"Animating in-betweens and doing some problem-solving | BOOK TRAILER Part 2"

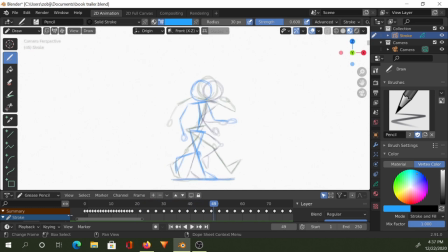It looks so much different from the beginning to the end. That's fun. I might need to put some more in-betweens here. That's okay. I like that foot movement there as they lean forward to push into the back leg.
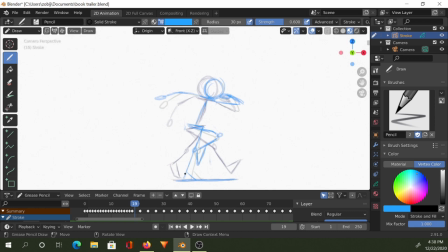Hopefully I can keep up with doing things that I like about it. And I want that timing on the run to be good. I think I need to slow it down just a bit on the walking at the end too, so I'll be conscious of that.
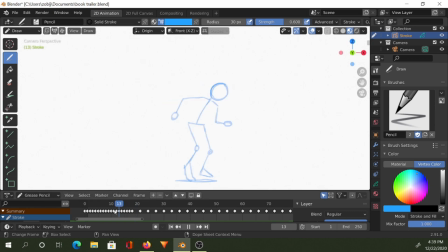My idea for the beginning part here is I'm probably gonna scooch this forward a bit so that I can have the character just standing in this spot for longer. And the idea was that she is standing there kind of shifting from side to side,
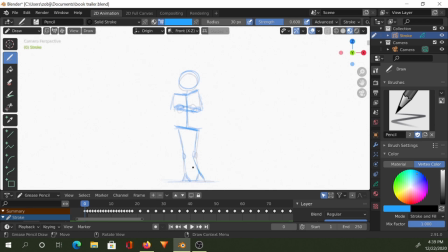pulling in on herself as like there are people shouting all around her on both sides. Like it'll be her mom and dad, and then it'll be like her best friend that's standing there screaming at her while they're at school, and the background's going to change and the people who are yelling are going to change.
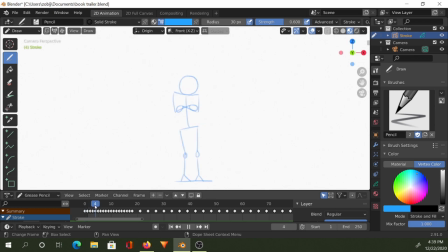And then that's what's going to lead into her, you know, getting down on herself like this and then finally just running away from it all. And then as she's running, I wanted the background to shift through a couple of different places that she runs,
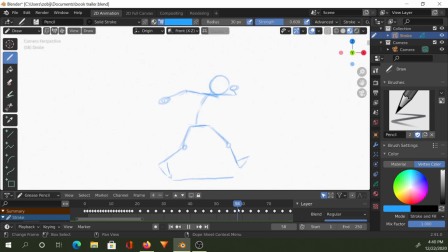like images of the town that she's from and then the city that she eventually runs to until it's nighttime. And then I wanted to have her sort of come to a stop here. You'll see like night sky
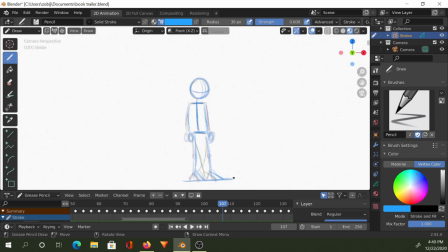behind her and the ground is gonna kind of go off at an angle like this. So then as it pans around her and then starts to go up, you'll see that she's actually standing on a ledge of a roof, and there will be like a cheering crowd underneath her.
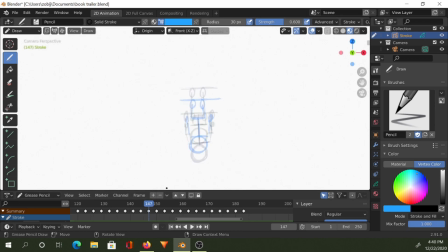And as it pans this way, you can start to see the depth to where, like, how far down it really is. And then this particular scene ending with her diving out towards the crowd. So that's what I wanted for this scene as a whole, because it represents what's going on in the story,
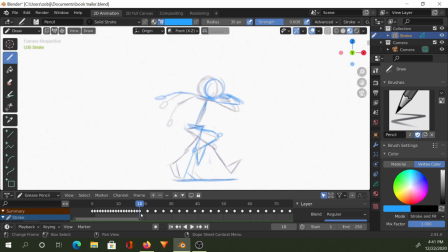but it's also an emotional representation of the turmoil that the character is going through. I also wanted to have like ethereal, sad sounding music to put behind it.
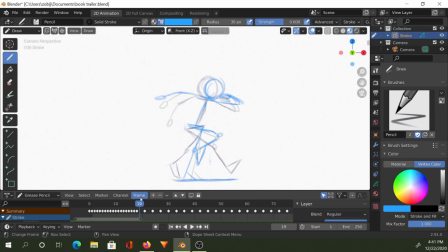I might end up having to make the music myself, which is not something that I've ever had to do, but I have, my brother is a musician and my sister-in-law is a musician, so I have a couple of resources that I can lean on to get that feeling that I want from it
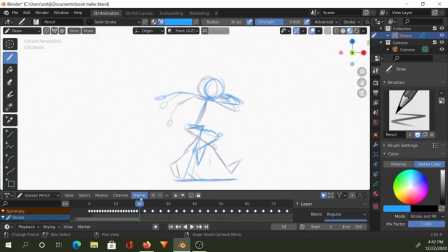and to learn as much as I can about creating the atmosphere of the book trailer that I need. Because I didn't want to rely on somebody else's music for it. I wanted it to be like specific to my story.
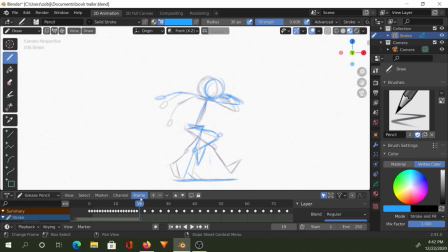And I have a poem that I wrote a long time ago that I think would be perfect for it, especially if I can get my sister-in-law to sing part of it for me, because she has a very like clear soprano voice.
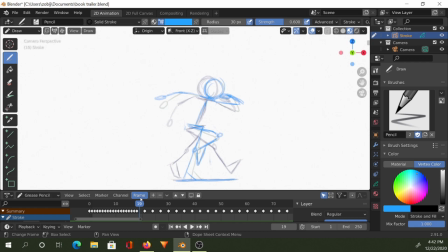I think it would make it be just really haunting, and that's the feeling that I want to get from this book trailer, is that sense of being haunted by the imagery, because it is not a happy story that I wrote.
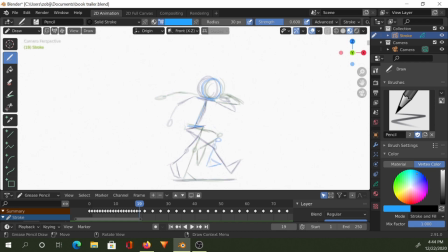There's this temptation that I have to make the animation itself like a little bit sloppy, a little bit sketchy, to fit along with the feeling of being out of control and sort of fraying apart.
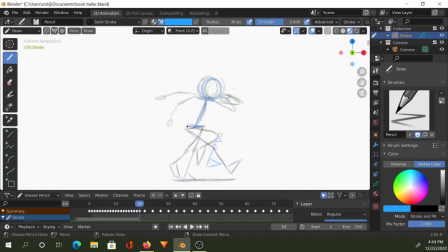And in a way, it would be easier to do that because then I wouldn't have to worry as much about the look of everything or making sure that it's staying consistent throughout.